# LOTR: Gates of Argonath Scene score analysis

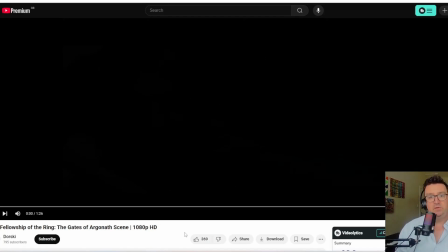0s
Hi, it's Dave. I just want to go through this scene from Lord of the Rings because it was mentioned, and I was watching through it, and I realized that I haven't watched these since I worked on a film, and just kind of going into a scene like this, where the score is just brilliant.
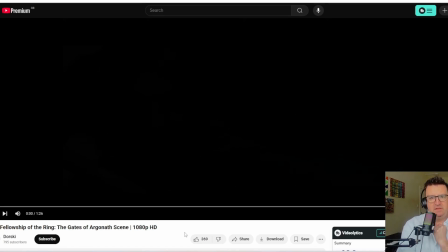18s
Different things stood out to me now, having worked on a film and been in that situation where you've got a scene and you've got to decide where the music goes, where it changes, where the beats are. And I learned some lessons quite painfully, as I was completely inexperienced at scoring to picture when I did the film,
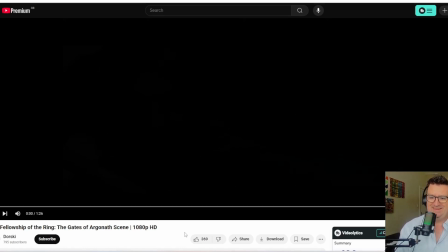35s
and the director knew that, but he also had to kick my ass a couple of times about various things. And I also worked with a violinist and arranger who was playing on the score, who was very experienced, and he had to kick my ass about a couple of things as well.
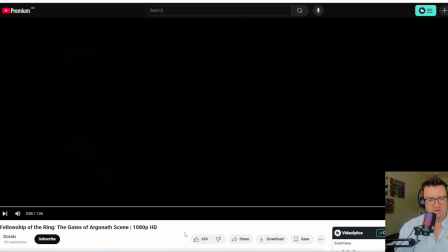52s
And those things became really obvious when looking at the score now, and they're things that I wouldn't have picked up on without having the experience of done it. The way that everybody immediately went, no, as soon as I sent the music, they were like, mm-mm, not like that.
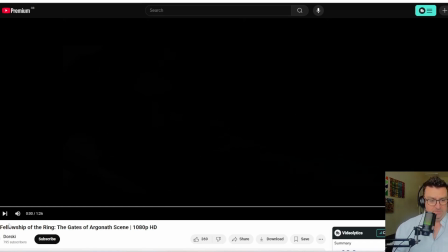70s
Kind of an interesting experience. So, this is the Gates of Argonath scene. Going to be stopping and starting a lot because there's tons to go through. Okay, so right off the bat, we come into the scene.
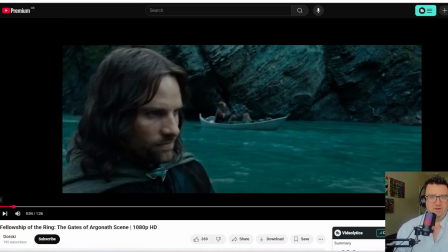89s
One note, by the way, there sounds like violas.
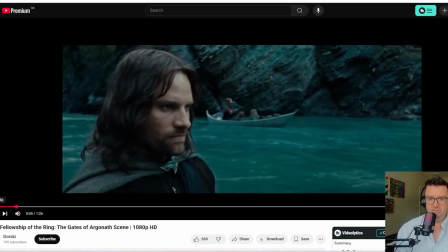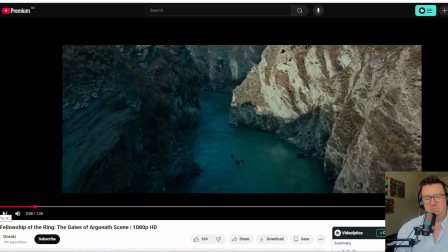99s
What is the atmosphere of that to you? It's kind of, to me, that's tension sort of leading to something. You know that something's coming, um, but it's not overly tense. It's just like apprehensive. There's something coming. Might be good or bad, but there's something coming.
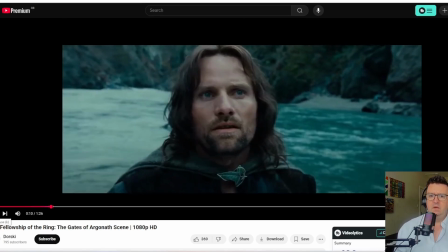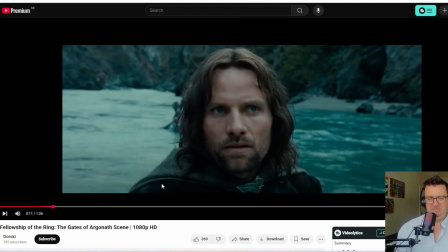125s
Now, what would you say that Aragorn's face is saying at that point? Would it be, there's something there, there's something coming? It kind of, the music matches what he's thinking. It's not saying epic landscape.
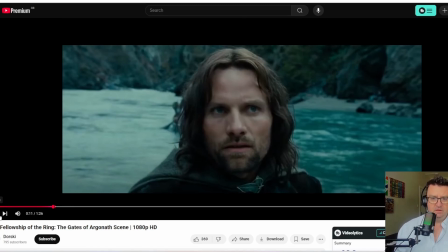143s
It's not saying we're on, a river. It's musical equivalent of that expression, basically.
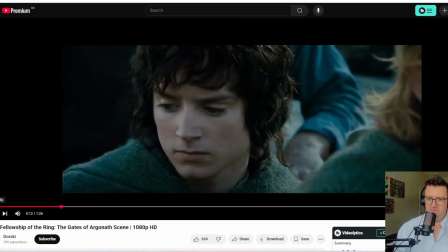153s
Now, okay, let's wind that back.
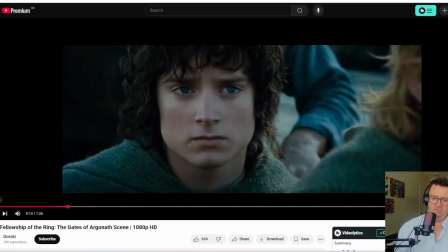162s
With Frodo, you get that warmth. Just get those horns come in, and they're kind of friendly. Frodo's friend to us. It's friendly. It's a slight reminder of Hobbiton.
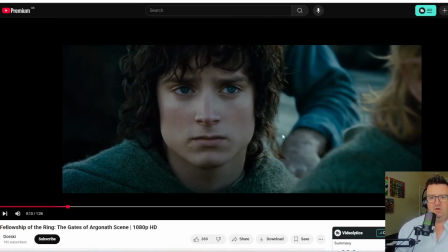178s
There's just a hint of that, even though it's not expressing what Frodo is looking like. It's expressing Frodo. And just kind of, I would say, just that little horn thing is like friendship, a callback to who Frodo is.
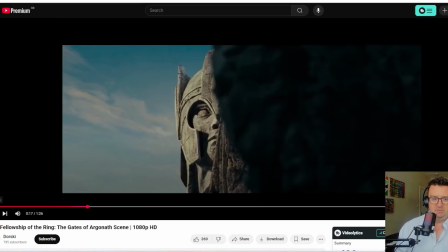197s Argonath.
And then the music doesn't hit on the cut.
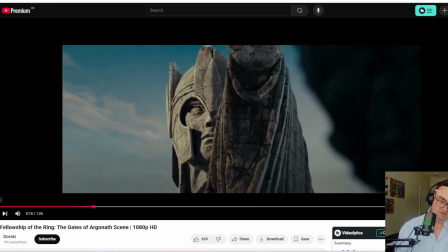202s
Okay, and this is something that I got in trouble for. It brings back painful memories, but I guess it's a newbie uh, film scoring thing that you think you're being smart if you get your music to hit the cuts.
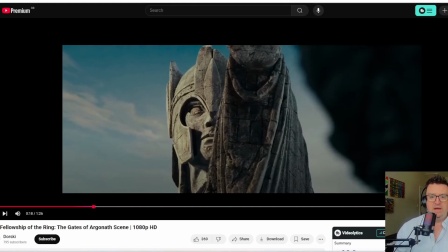221s
Not always, but what I learned was that the director would usually be wanting the music to follow the emotional beats. He wants to hit the emotional beats, not the cuts. If you start hitting the cuts, it draws attention to the cuts.
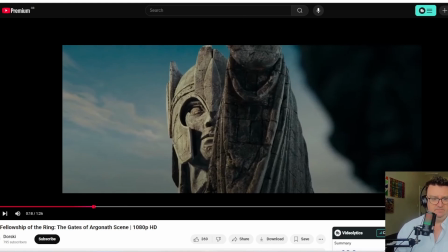238s
And basically, you want the cuts to go unnoticed. You don't want to draw attention to them. You want to draw attention to the story and the emotion.
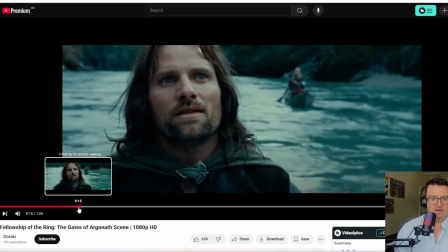248s
So here, if I move back, actually, after he touches Frodo's shoulder, I think the music disappears completely.
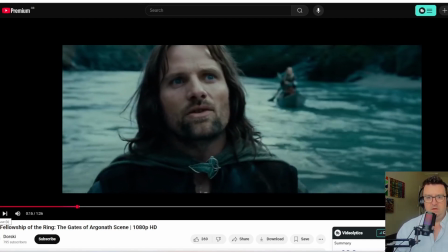257s Argonath.
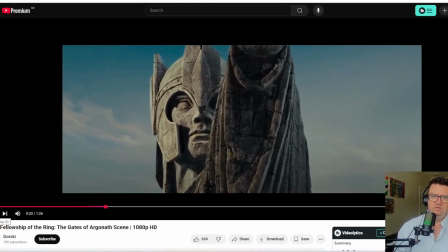262s
Comes in with strange, mysterious, slight. It's kind of, is it sinister or is it not? It's kind of like apprehension, I think, like that word that came up before. I think apprehensive is a good word for it.
Long have I desired to look upon the kings of old.
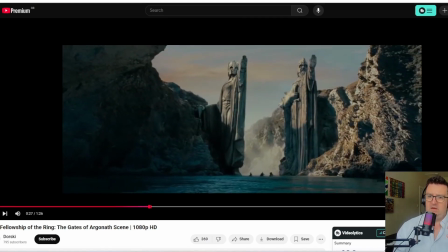283s My kin.
Now it swells a bit here. Now he says, long have I desired, my king. And my immediate gut reaction to that would be to kind of be like, the history of the kings and kind of like do some kind of like fanfare or something.
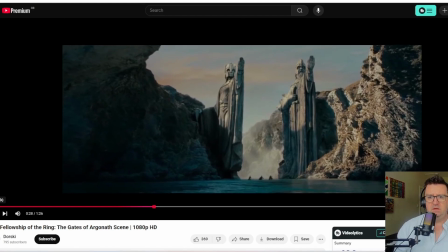301s
But no, it actually even goes to silence after it.
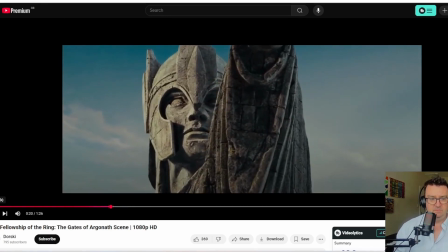309s
It doesn't hit the beat as well.
Long have I desired to look upon the kings of old, Space. my kin.
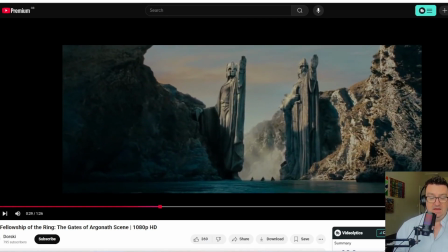319s
Nothing happens on that cut at all. And even the music goes down to silence and comes back in again on this shot. Okay? It is not following the cuts or the imagery. It's following the emotions.
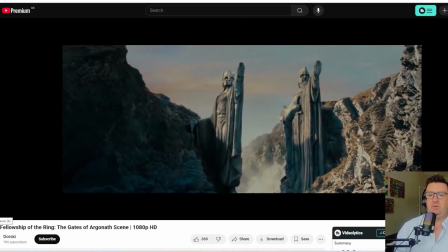336s
The emotions are building up once you realize what you're looking at.
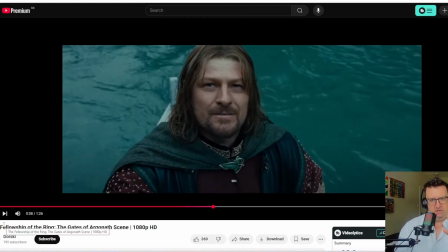343s
Hint of heroic there. It's kind of going through that uneasy thing. It hits that major chord, I think, or it might...
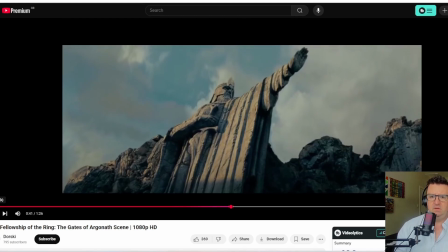352s
Sounds like major. Ah, there we go. What we get there is...
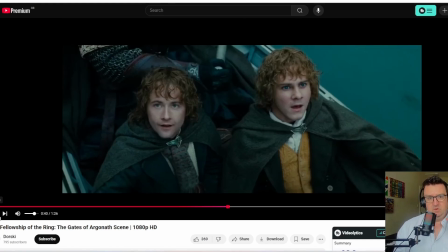358s
which is what the music is kind of making the audience feel. It's like, oh my God, wow. But it's not like, wow, amazing, brilliant. It's kind of like, whoa. You know, it's kind of intense.
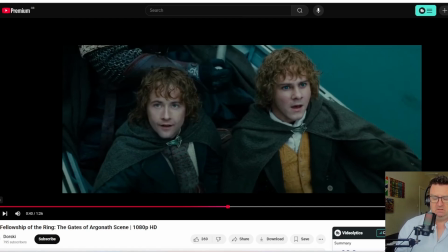378s
And it's not all positive. It's kind of apprehensive or inspiring, but not happy.
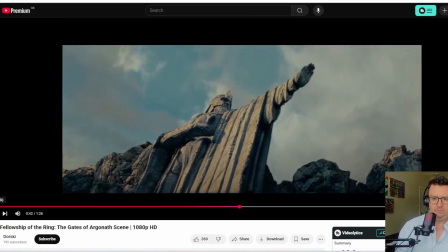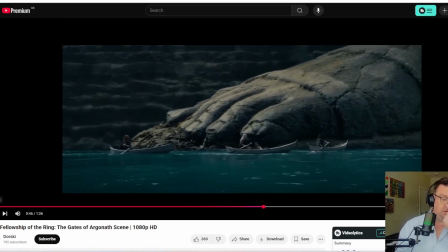394s
Now, it did sort of hit the beat on the cut there, just slightly, but the music came in slightly after it.
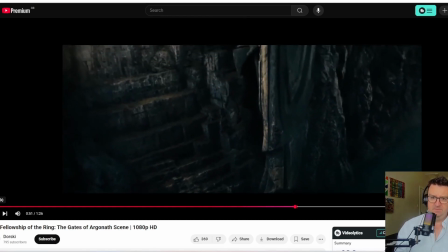402s
But it builds up here to this section, and it just rides through this section. And there's the interesting beat that it hits here is
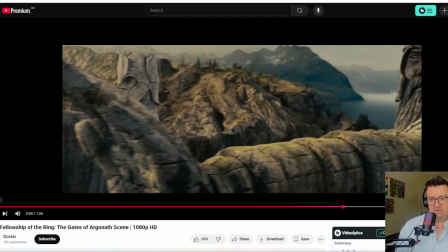413s
the hand coming in, and you notice it doesn't hit it when the hand enters the frame.
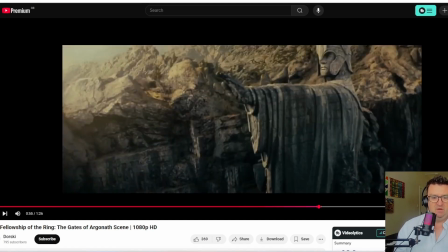419s
It hits it when you realize what it is.
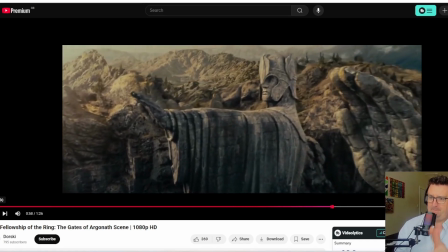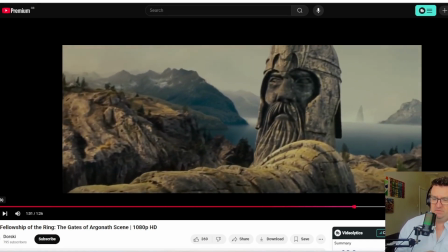428s
Nothing when the face comes in.
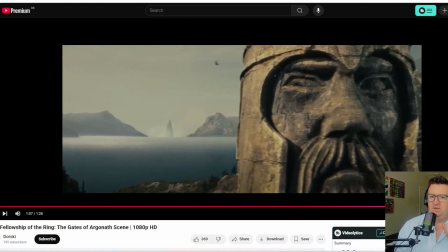432s
Because the audience is thinking, they're taking it in. If you bang onto that cut, onto that beat too early, you're sort of telling the audience what to do, and you're not giving them time to process and think and be in the moment.
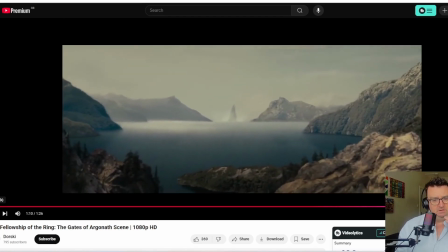455s
And it just sort of rides through this long shot.
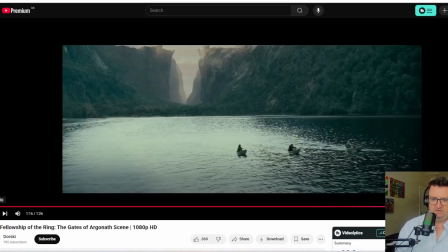460s
It doesn't hit any beats there. It doesn't hit the cut.
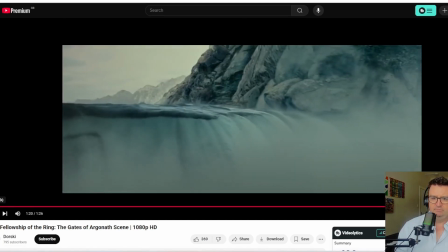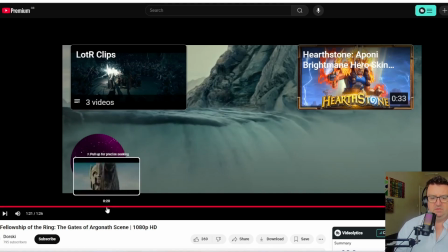470s
So it's very interesting in that sense that, you know, this is obviously masterful work.
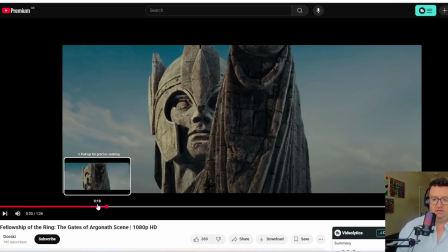479s
It doesn't do the things that are obvious, but I think now, in retrospect, having gone through the process of trying to score scenes, not like this, but I did have to score a scene that was very epic looking.